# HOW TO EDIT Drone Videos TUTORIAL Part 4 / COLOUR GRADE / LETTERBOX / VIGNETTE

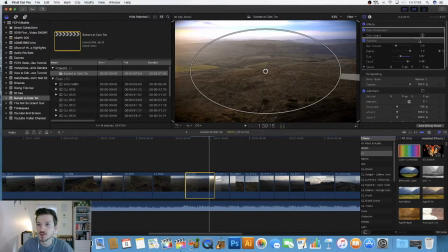A little bit overexposed at the top there. Let's reduce that. Reduce that down. Which then means, do I
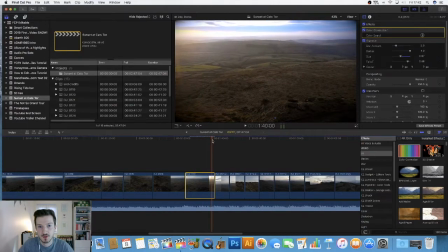add a slight color correction? Or do I keep it dark?
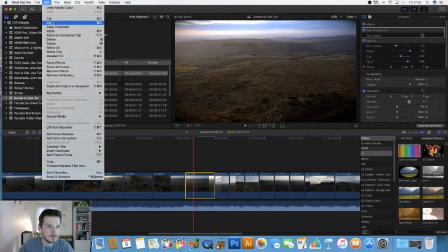Let's see what that looks like first. So let's edit, copy. I did that one.
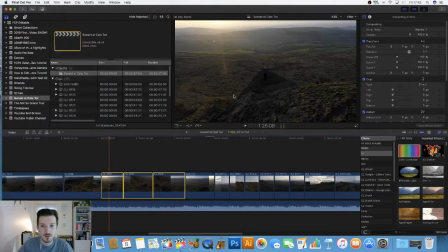So it's these three. Paste attributes, maintain, untick retiming. Ooh, look at that little sun flare coming in. It's really making the footage pop now.
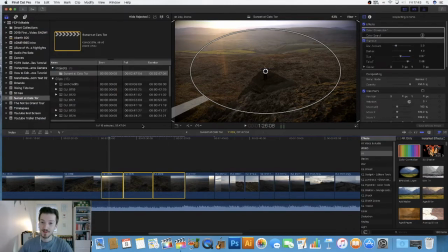I'm liking this much more, as I've mentioned in my previous ones. I know my views have been going down on these tutorials, which is a shame, But obviously there are still some of you who are subscribed to me who, you know, who are watching these, and I really do hope they help, because that's the reason why I'm doing this,
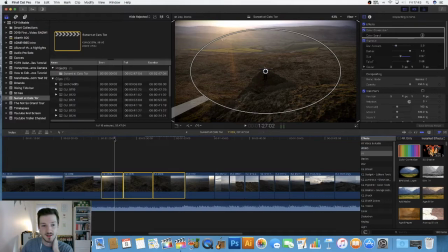is to sort of show everyone live, you know, how I edit, what I do, and you know, you might take something from it,
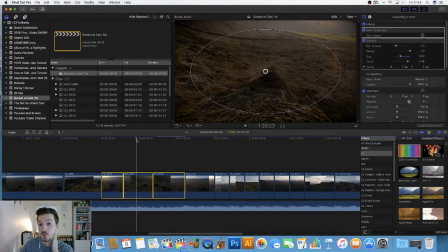you might not. I mean, I've had criticism as well, but that's fine. I want that feedback. I want that, you know, like communication between me and you guys. That's all. That's one of the big parts of having the YouTube channel, is I can grow and you can grow together.
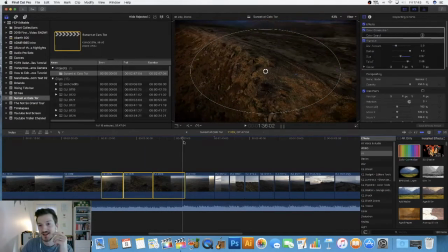Yeah, I'm liking that. I quite like that high contrast, because at the end of the day, this is now getting to a sunset sort of phase.
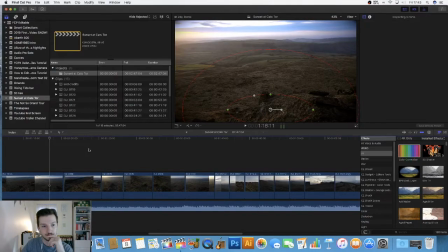Okay, that shot. Let's find a similar one. Let's go back.
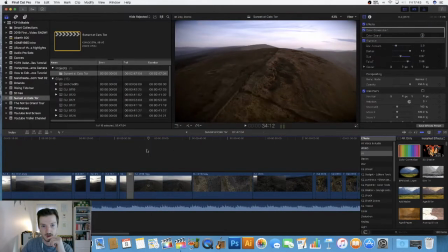There was one, I think, where the sun was in shot. It might well be something like that early one.
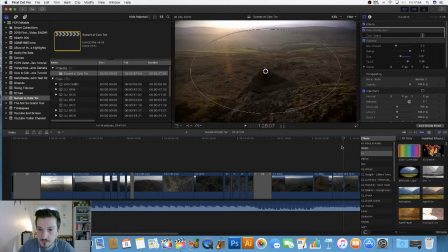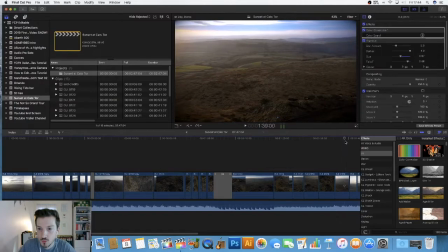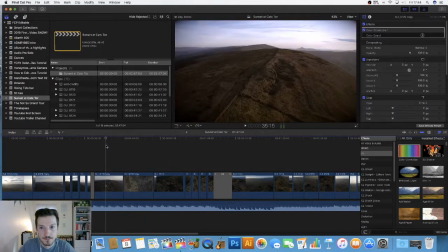That is high up. I'm going to copy this one over.
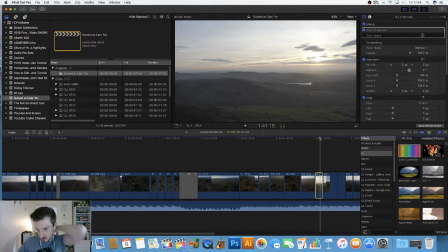Copy. It might be too much, but let's see.
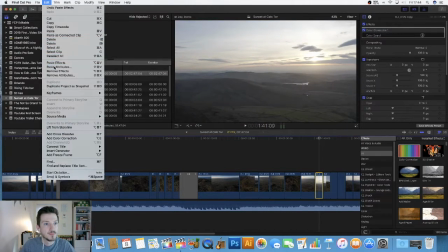Edit.
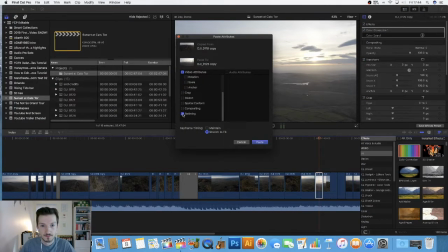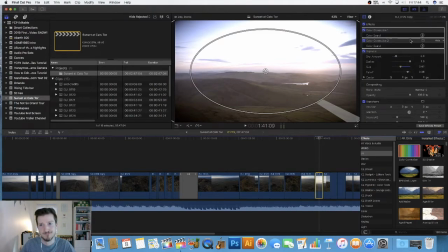Maintain. Whoa, yeah, I knew it would be. Now, I might have to use that one at the bottom. Bring the exposure right down.
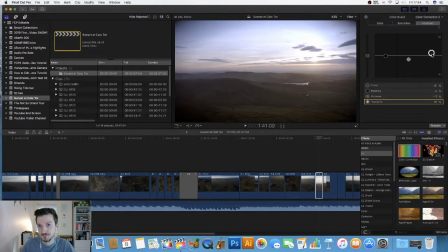I want to see those clouds. Yeah, that's probably okay. Saturation, let's boost. Yeah, like that. Let's boost those highlights.
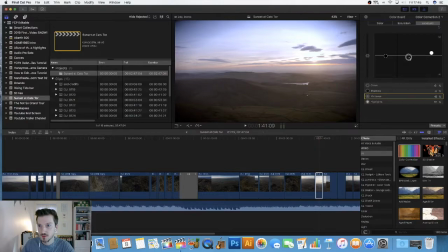Exposure. It is going down the sun now, so in a way, under. No, let's just do the midtones. What would happen if I did them? It's quite nice. Just a little bit brighter. No, I quite like that.
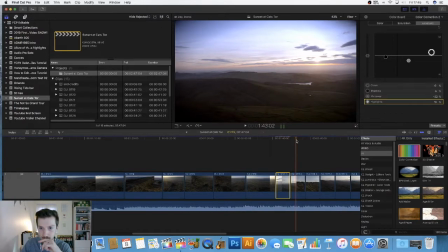Let's stick with that. Now for this shot, what do we want?
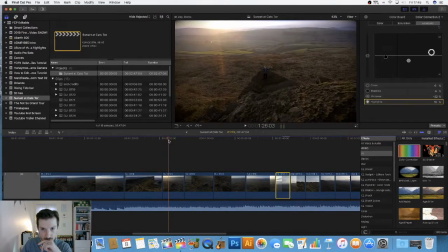We want something
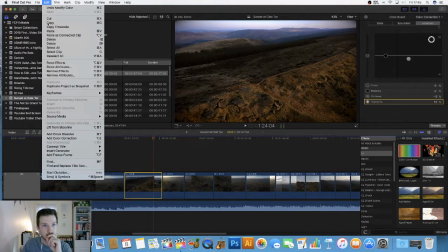like this. Edit, copy,
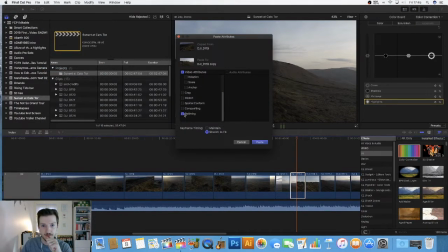edit, paste attributes, retiming, maintain, paste.
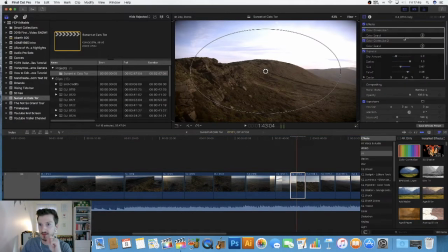Okay, we can see that is too bright, but that is fine.
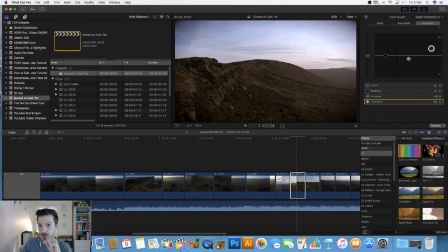So we're not using that one. So we're going to bring that exposure down just enough about there. So saturation on those highlights, let's boost them.
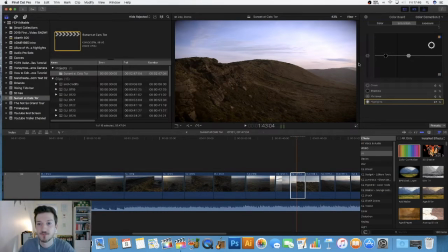So it's bringing in the, what is actually there, which is the nice kind of pinky colours going into the purpley blue, what's left of that sky.